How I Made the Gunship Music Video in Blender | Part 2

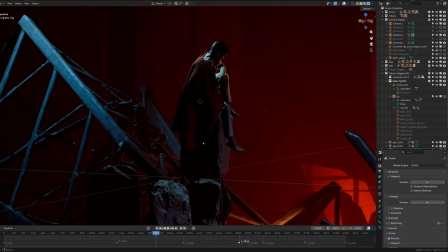(8:14)
Yeah, that negative light is eating a lot of that lighting and graphic look, which I really, really like.
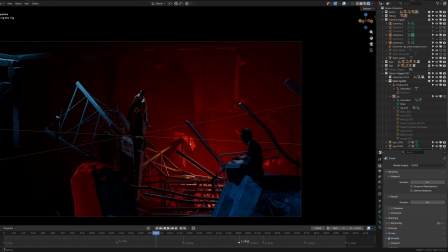(8:21)
And then the background, I have a light behind this building here,
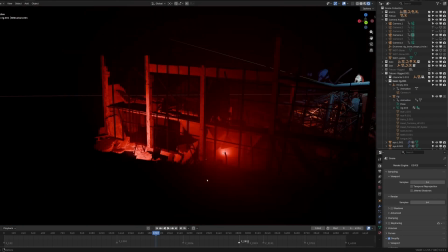(8:26)
and it's back here, and it's just to kind of create some interesting shadows, some interesting silhouettes.
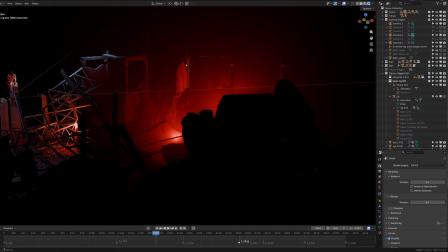(8:32)
Even like this is kind of a cool shot because you see rubble here, you see a lot of light, and that light and volume is naturally creating this like really hard edge of this other rubble. So you can see already like really cool layering and kind of like storytelling here.
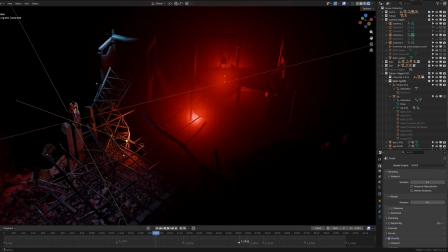(8:46)
Yeah, I put a lot more things on the ground. Like I took all the scaffolding like off some of the buildings, like all these rails.
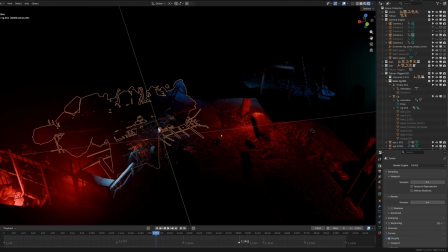(8:53)
This building is this one turned on its side. It creates a bit of like a wall here of stuff.
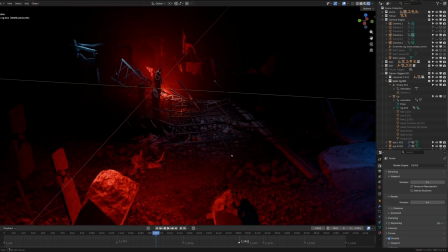(9:00)
And then also this creates a lot more variation on the ground.
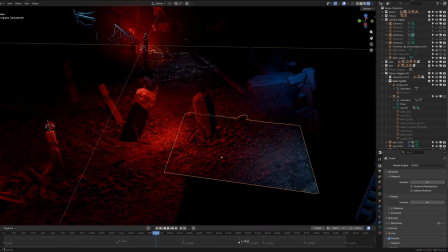(9:03)
Like you can see I have this one texture or this one asset of the ground like 9 or something times just duplicated all the way around.
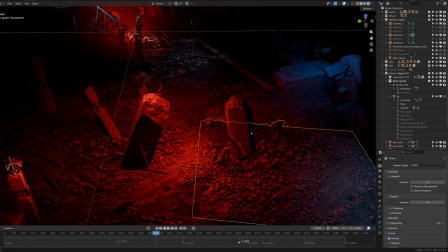(9:11)
And I'm using Alt D so that they're instanced, they're not like full duplicates.
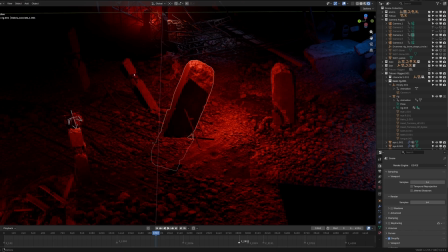(9:16)
And then I have all these instances of the same 2 pillars essentially.
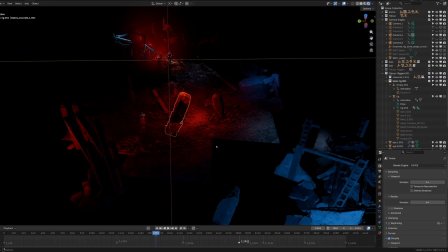(9:20)
A lot of this rubble is all from one pack, from one big, medium, small pack.
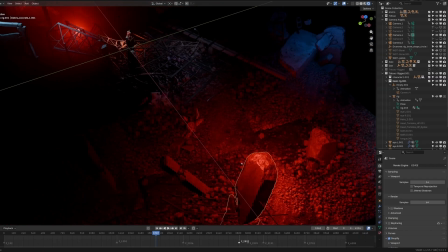(9:26)
And I'm not using even every asset that comes with it.
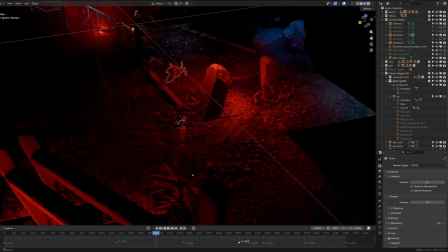(9:29)
This tree root and then some of these like other random things are from Ian Hubert, I think.
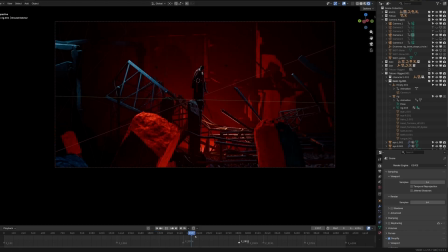(9:36)
And you don't always see all of that in the final, but it's just there to kind of fill out and break up some of the repetition of the ground. Once I set the camera up, it was just like letting it play and then making sure the lighting looked cool.
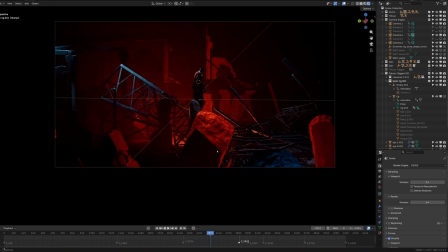(9:52)
Like, so sometimes, for example, I would stop here and I'd have this pillar here, and maybe I would move it forward. So I'm just pressing G and then Shift Z, and that kind of lets me move it forward and back on like a flat plane. So it's not moving up and down. And so you can see that there's a lot of stuff.
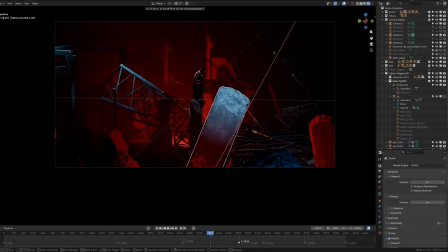(10:11)
There's a lot of these like random area lights floating around for their own reasons. But as I move this in and out of lighting, it like frames the shot in a new and interesting way. So this way, if the rock is here, it creates this really hard shadow, a hard triangle,
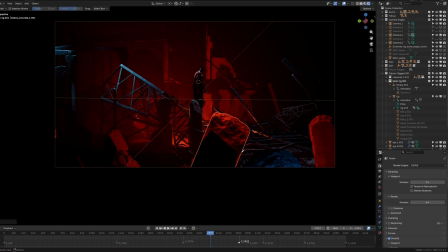(10:27)
and I like it because compositionally it does the thing where it creates like a point, this point right here, and it's pointing up towards our main character. Same thing here. This edge is kind of coming down.
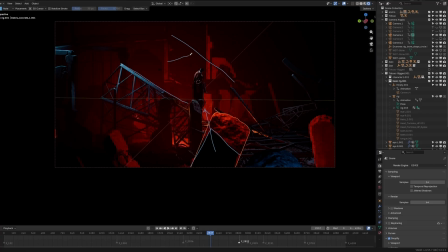(10:41)
There's a lot of these like lines that are either blocking your eye from going to that corner, kind of like, bouncing off. This hard edge right here is like pointing this way. These I love. These were happy accidents, but I made sure to put lights here that emphasize this edge.
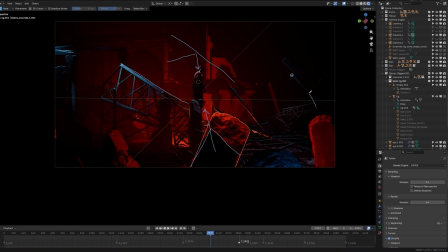(11:00)
So like this edge kind of catches your eye, and it goes from dark to light this way. And everything in the shot, even if it's in motion, like even if it's just like stages in this sequence, everything I want to be as often as possible putting your focus in the center.
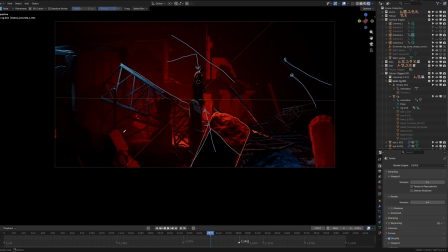(11:17)
So that's a little bit harder with animation, but I think it's possible if you really plan out your camera shots. You can use shadows to make people not look in a certain area, because the corners is where the eye, the attention can escape.
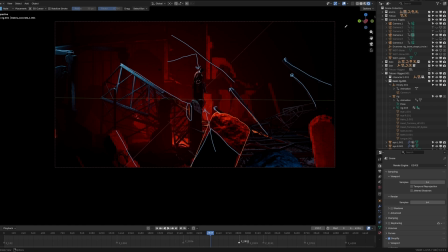(11:32)
So you really want to try to be mindful with like either putting nothing there, nothing of interest, so their eye doesn't wander there, or putting something that brings the eye back into the center of the frame. So this is not an interesting shape, but it has a highlight here.
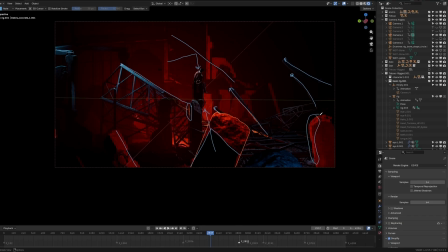(11:48)
So this highlight kind of stops, I think that stops you from looking beyond, because like, oh, there's nothing here. And it just like frames the shot. This highlight here frames. This is all kind of like just blocking in your view. These rails, they all point in this direction.
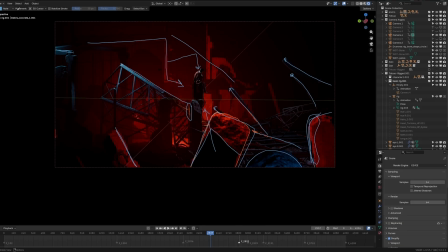(12:04)
I'm drawing all these lines and it makes it look like, oh, I planned every single highlight and shadow out. I didn't, but what I'm saying is this is what I look for when I do my lighting.